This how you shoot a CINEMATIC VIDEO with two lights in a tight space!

Can you film a tight room with not one but two lights without even leaving the room? First let's talk about why.
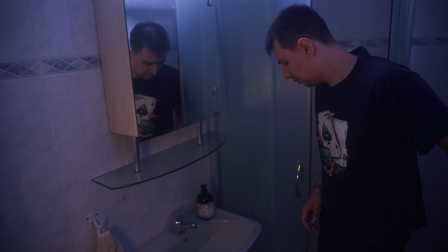(0:06)
I wanted to create this scene where it's a bit melancholic and cold so I had some blue tones but I also wanted
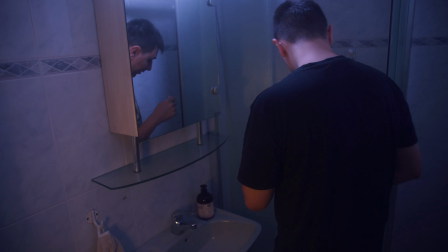(0:12)
to portray the sun coming up in the morning so I needed a bit of a morning glow which of course was fake because it was night.
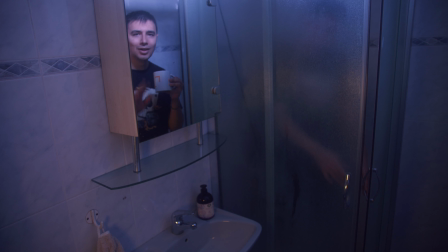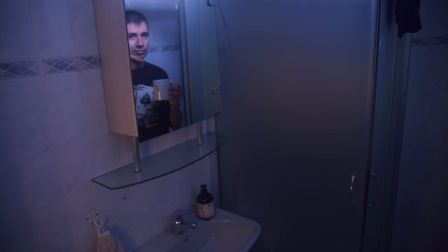Grab the widest lens you have and I use the 17-50 which translate in the 70mm to 25 on my GH5 with a
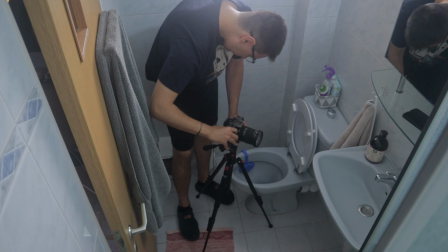(0:50)
speed booster which isn't really wide probably need wider lenses but you need to get creative here and put the camera as away as you can from the scene to capture
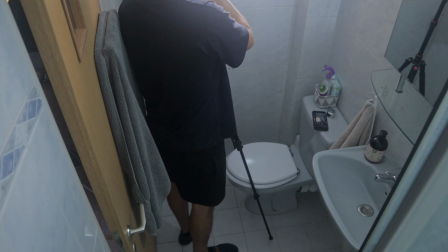(0:59)
what you want to capture so take your time and don't worry it takes some time I use
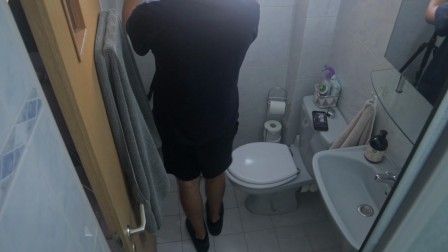(1:03)
the corner of the room and I couldn't find any other angle to display my face,
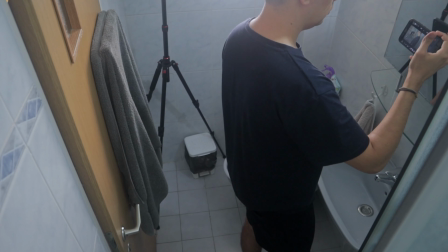(1:08)
including my hands, and the sink, and the mirror. So that's what I had, but your constraints may differ. Just take your time. Make sure to close any light sources by closing the blinds, or putting a thingy like this, or even a blanket.
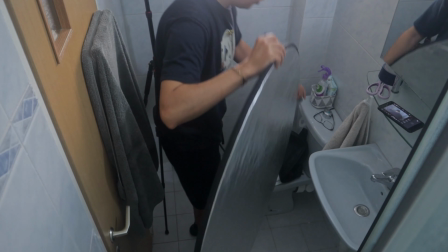(1:21)
Even a poor gaff tape job will work, as long as it holds up for the shot.
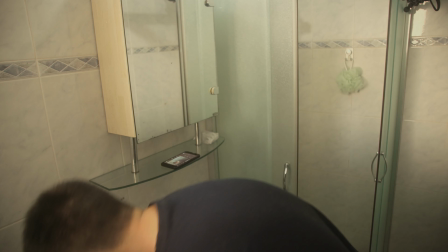(1:26)
Also make sure you remove any clutter that isn't related to the scene at all, because it can grab the viewer's attention away from your scene and distract them. Let's start with the main light and you need to decide where you want your character to be and how the light of the bathroom should be Usually in bathrooms
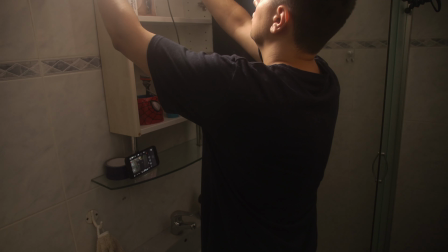(1:41)
the light is overhead and it lights your subject evenly So this is what I went for and I had the light bulb there which
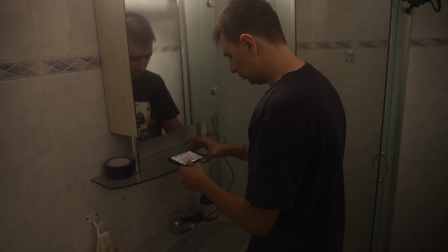(1:48)
I couldn't fit my lights into So I just removed the light bulb and for lights I used the GVM 800Ds I have a second one lighting here the background behind me in blue What I love about these lights is that they're slim like really slim 80 watt lights and they have these barn doors Let's help you control the light and they also have this small diffuser and they get pretty bright, so There's no slouch and as you can see the light there looks pretty clean to me
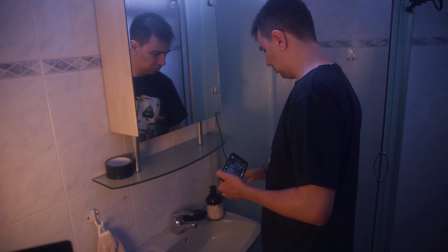(2:17)
Make sure you also hide all the wires again could be tricky so you can use walls or
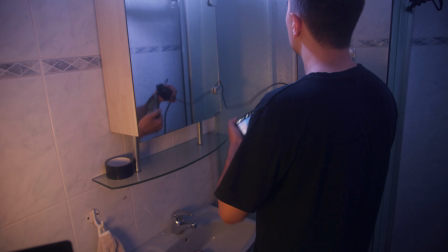(2:22)
route them somehow Somewhere with extension cables be creative.
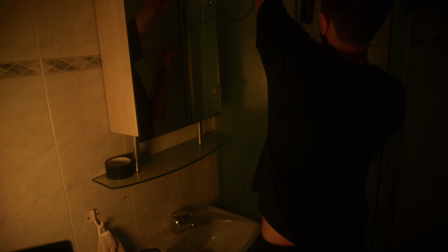(2:26)
I use the shower here to hide the cable of the light Which was right out of frame.
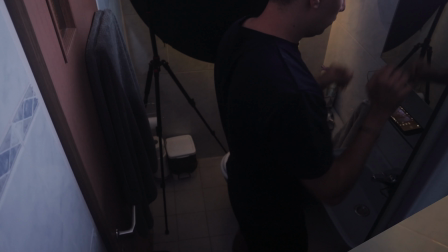(2:32)
It was great By now, your scene should be ready and your subject should be lit very well.
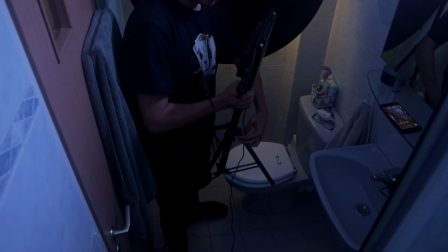(2:36)
And now we'll add the second light. This light adds more depth and glow to the scene,
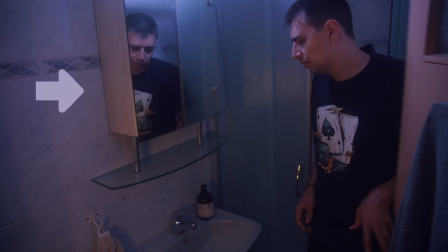(2:41)
especially since I want the sun to sort of shine through the window that we closed and cast its golden rays.
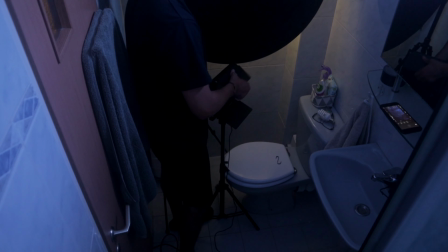(2:48)
So what we do is shape the light very carefully with the barn doors, and if you don't have barn doors, you can use cardboard and gaff tape.
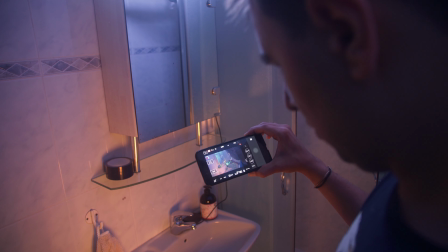(2:55)
Take your time. It would take time and creativity, but be patient. You've got it. As you can see here, the light doesn't flood the main light.
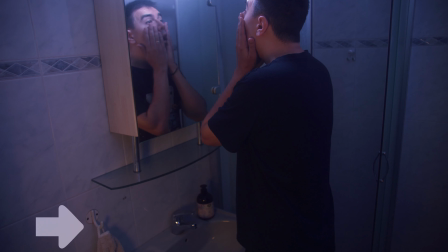(3:02)
It's just an accent light and it sort of mimics the glow of the Sun So it's very gentle and make sure your light is gentle as well So it doesn't overpower your main light it should only accent it if you're interested in the GVM 800D You can check this video right here where I compare them to the PCX 600 by aperture Which is a more expensive light and I add the south box to them which again keeps them pretty cheap and Still slim for your next tight shot. I've been Tame and I'll see you next week on the elusive frame. Thank you for watching